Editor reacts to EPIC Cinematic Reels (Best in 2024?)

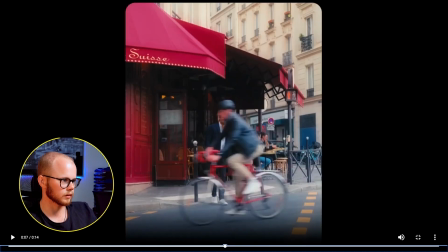8:19 Fucking class. Then a collection of like amazing shots. Color grading is sublime.
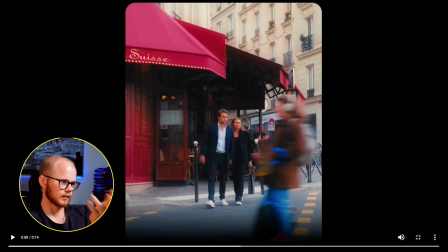8:30 Also that transition, that either perfect timing, right?
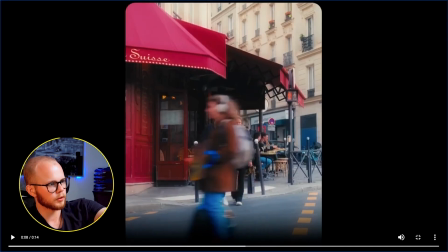8:35 See, she kind of match cut that with this person going through the screen here. So this one, and then the guy coming in as soon as the one on what the hell do you call this? I feel like such a boomer sometimes. This person on this fucking wheel thing, Jesus.
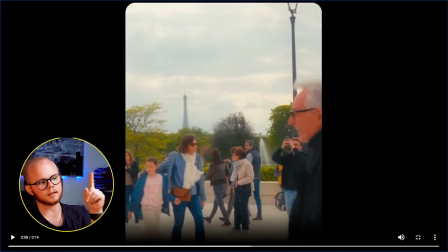8:54 Then timing that with the guy walking into frame. Gold. Something what she's done super smart, by the way, which is something I haven't spoken about yet. When you're watching a video, and it's difficult to do this when you have videos with subtitles, but you want to make it as easy as possible for your eyes when they're focused on one thing to refocus on something else in the next frame. Allow me to explain, because she's done this perfectly here. When we see these people walk into frame here, right?
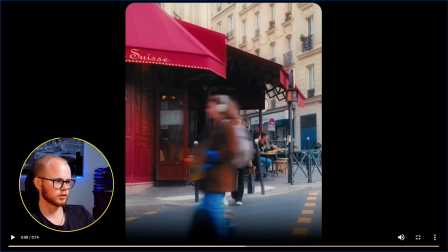9:22 That's where you're focused. And then this person comes into picture, she steals the focus from the person behind.
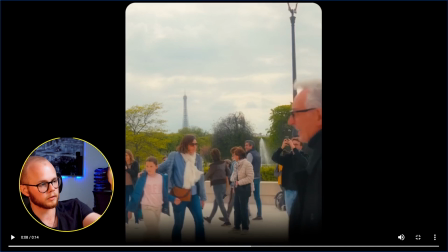9:28 And therefore your eyes are now following this person as they go through frame. When you then go into the next frame, this old guy here with the glasses walks into frame.
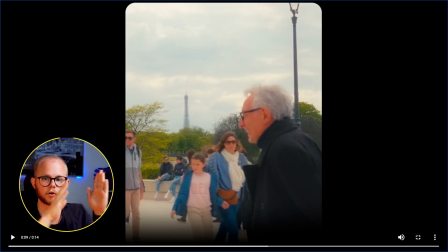9:37 That's where your eyes were kind of naturally following the rhythm of the person before, and so you're watching here expecting the next person to come into picture.
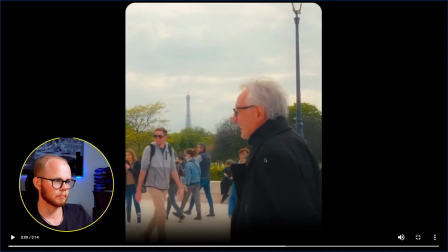9:46 And so as my eyes are now mainly focused on this old guy,
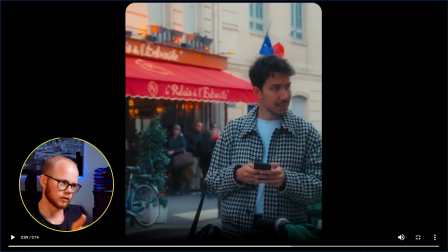9:50 whereas in the next shot, when there's again a transition change, my eyes are still focused there. And so you really help the viewer look through your videos by matching where the eye is focused from the shot before. I hope that makes sense. That was an elaborate explanation. See, here's another great example.
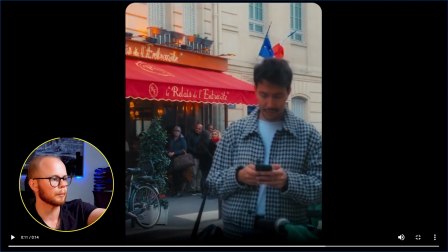10:14 She then pulls the focus from that guy to the back because she knows in the next shot,
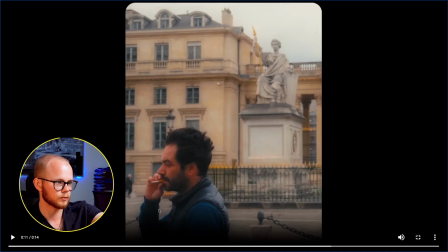10:19 the guy or the new person, this guy here who's smoking, is where the focus will be on, because she helped you get your eye line from focusing on the person in the front to the back, because in the next shot, the guy is now in the back. Or at least on the left side of the screen. I'm curious, did you do this deliberately if you're watching this, Amy? If you did, genius. I mean, if you didn't, it's also genius, but then it's an amazing instinct that you have. Wow, and then the final shot. And who doesn't love the Eiffel Tower? What a fucking video. 14 seconds. See, you don't need to create minute-long videos in order to have power. Beautiful. Okay, the final video I've heard a lot about, actually. A lot of people have sent me it, and I figured this week was the time to break it down, is by Arthur Squared. It's apparently his video whereby he's announcing that he has 8 tracks coming out. It's supposedly crazy, so let's break that one down. Here we go.
Yo, I got 8 months. Let me explain.
Arthur, bro.
Hello, my name is Arthur Squared.
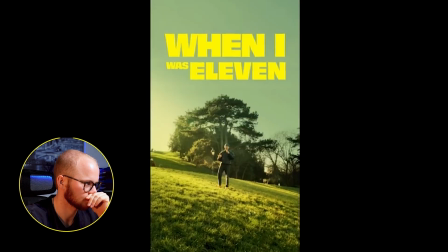11:21 I'm an indie music artist and I make videos too. When I was 11, I stole my father's computer and I tried GarageBand.
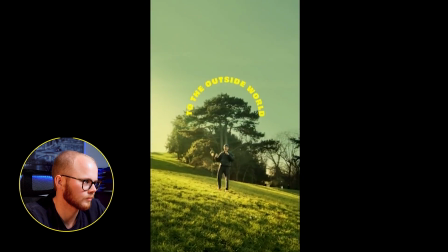11:28 Since then, I stopped everything related to the outside world. I'm coming with an EP of 8 tracks.
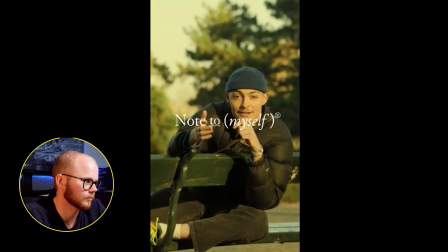11:34 To promote it, I'm doing a mini-series called Not to Myself. It's short content on What a shot.
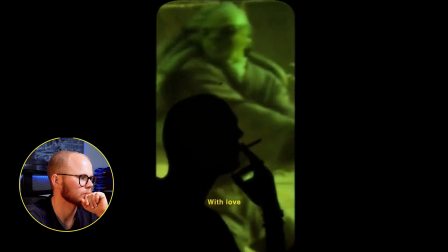11:42 Instagram and TikTok. It's pretty, handmade, with love. Because I think that 1 minute is enough to make art.
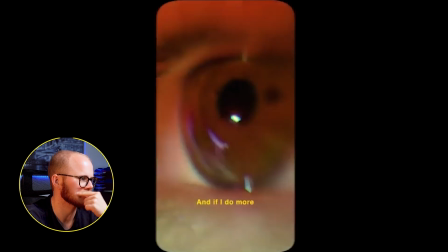11:49 Wow, these shots after shot after And if shot.
I do more, you won't care anyway, so...
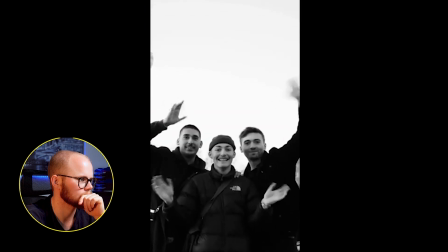11:55 But first, let me introduce my team, who are in fact my friends. We got Baptiste, aka the Human Stabilizer.
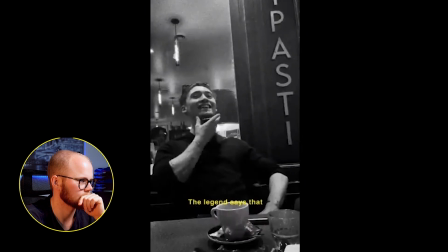12:01 This dude can do anything with After Effects. The legend says that he produced the next Kanye album with it.
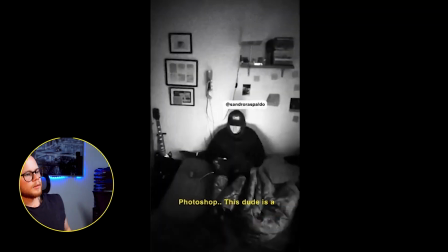12:06 And we got Sandro, aka Papi Chulo. Typography, camera work, Photoshop. This dude is a Swiss knife, but from Costa Rica.
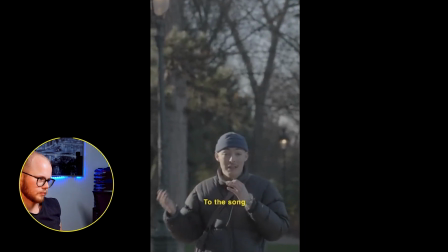12:14 Basically, in those episodes, we put in video a thought related to the song I'm releasing, but with the cinematicest approach possible, and it's just dope.
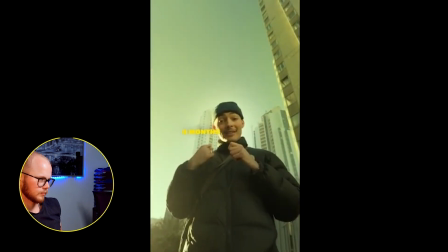12:22 For every track that I put out in the following 8 months, there will be 4 episodes. So that's an episode a week.
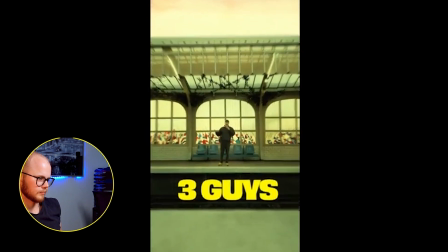12:27 For the smart guys in the room, we're just 3 guys with 6 hands, 8 months, and 0 budget.
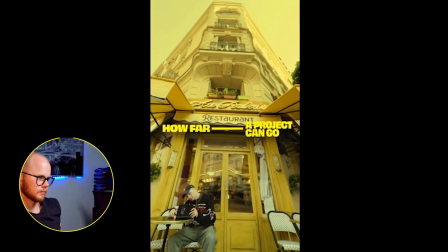12:34 So if you want to see how far a music project can go without any money, contact,
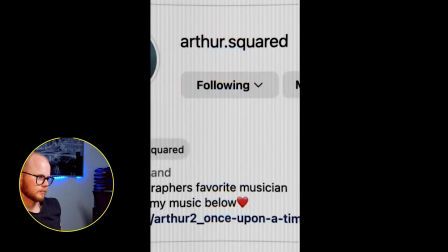12:38 or followers, just give a follow on Instagram and maybe we can climb together.
Bro, don't get me wrong. I love all of the cinematic type videos that I saw before this. But these ones where like you nail the story on top, different. They hit different. If I remember correctly, this one also has like 250,000 views. It's insane. Okay, let's go. Yo. So we have, I'm curious if he did this manually or added this afterwards. Either way, you can do it both ways. That you start the shot and you simply add Gaussian blur and you add a keyframe on the Gaussian blur to have it from like 50 or whatever to get this look to 0 to bring you extra into focus. I think they added the Gaussian blur manually in the beginning, and as Arthur steps into frame, his cameraman will have adjusted the zoom,
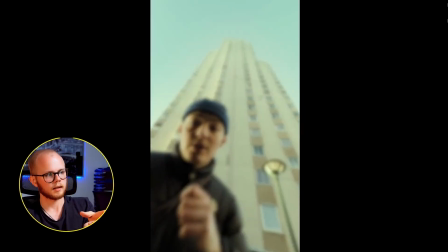13:33 because you can see that before it zoomed in and then he walks into picture and you zoom out,
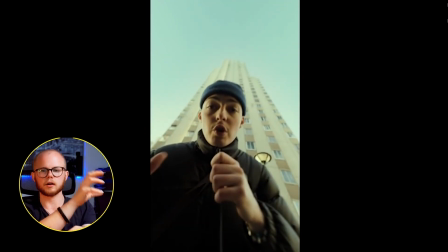13:39 and on top the autofocus now is focused on Arthur, so you have like this double blur effect.
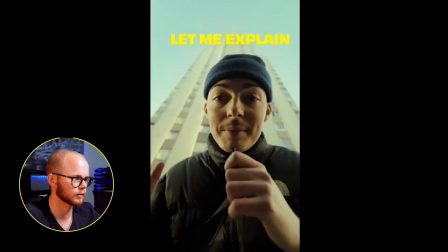13:44 I hope that makes sense.
Yo, I got 8 months.
Killer hook.
Let me explain.
Because it makes you super interested what's happening. And I think he also added face tracking here, which again is something that you can quite easily do in Premiere Pro. Or there's even apps these days, Runway, you also have a face tracking function. But essentially what you do is you set guides in Premiere Pro on the face. I typically choose the nose if I want to do this effect. And you make sure that as you move in the frame, so if I'm now here, you reposition the video so that it's back into the middle of that guide.
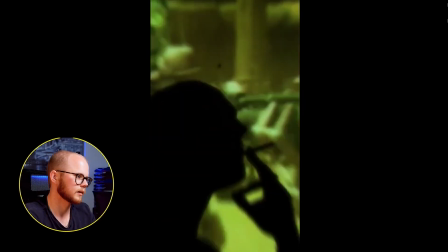14:26 And then this is
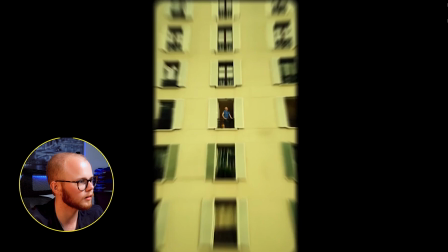14:33 touch of class. First shot, zoom out. What is that?
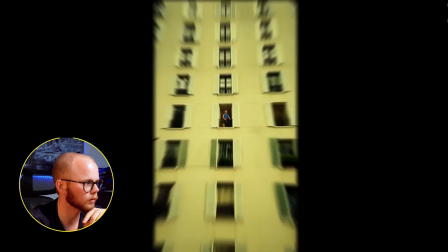14:38 1, 2, 1, 2, 3.
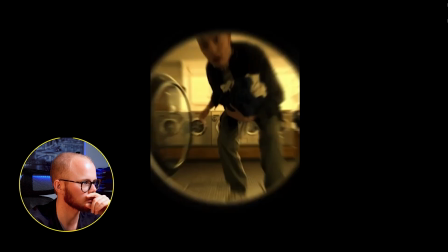14:42 1, 2, 1, 2, 3.
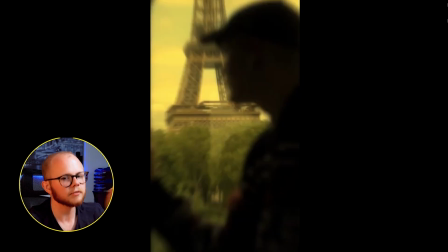14:45 Like, I think all of these shots they're so good because even though they're so short, you can kind of pick up on what's happening. And like he's added these digital zooms to really pull you through it so that it kind of feels like it's constantly going out.
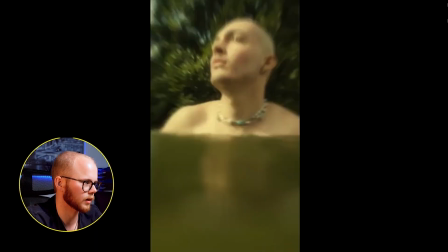15:03 So fucking good.
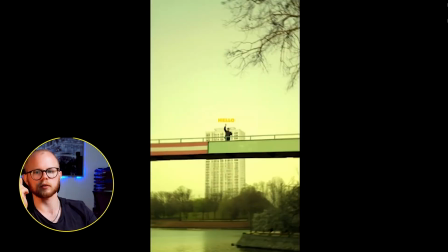15:04 And then a white frame here before going into the next shot to like kind of give this almost like a camera snapshot transition effect.
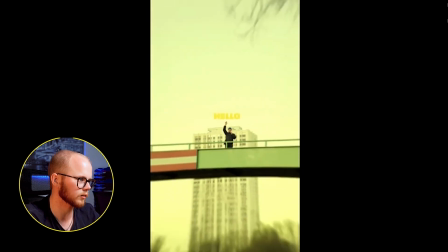15:14 Hello, my name is...
How's he done that? Arthur, is that just like the vocal length that you switched? Or is this AI and you've extended it? Like, this is a fucking golden shot. Or maybe his camera can just zoom in that far. Boy, what a beauty.
Hello, my name is...
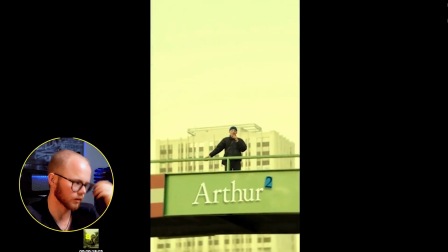15:30 Also the sound effect.
Arthur Squared. Arthur Squared.
Arthur Squared's like a dope name, bro.
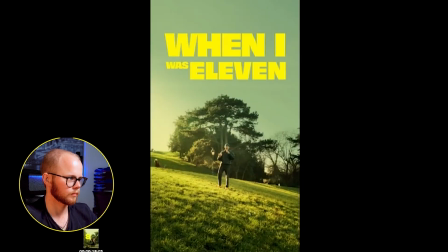15:35 Fucking dope name.
I'm an indie music artist and I make videos too. When I was 11, I stole my father's computer and I tried GarageBand. Since then, I stopped everything related to the outside world. I'm coming with an EP of 8 tracks.
So good, man. Like, also the text and the color grading on this, everything just works. Like, he also has a color grading which you don't, or well, you simply don't see as much. Like I talked about the orange and teal last week. He has more of like a, I think, a green and yellow. He's added like this green color grading to it, which just looks sick. And because it's far less used than the orange and teal that we see, although that one also looks great, it adds this slight touch more uniqueness to it.
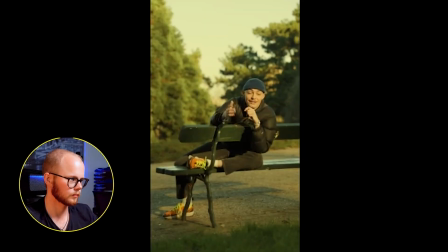16:21 Promote it. I'm doing a mini-series called Not to Myself.
Fucking gold. I mean, the level of his camera is insane, by the way, to be able to like do these zoom-ins and have such high quality. It's short. I think I've actually even seen a breakdown of how he does this shot.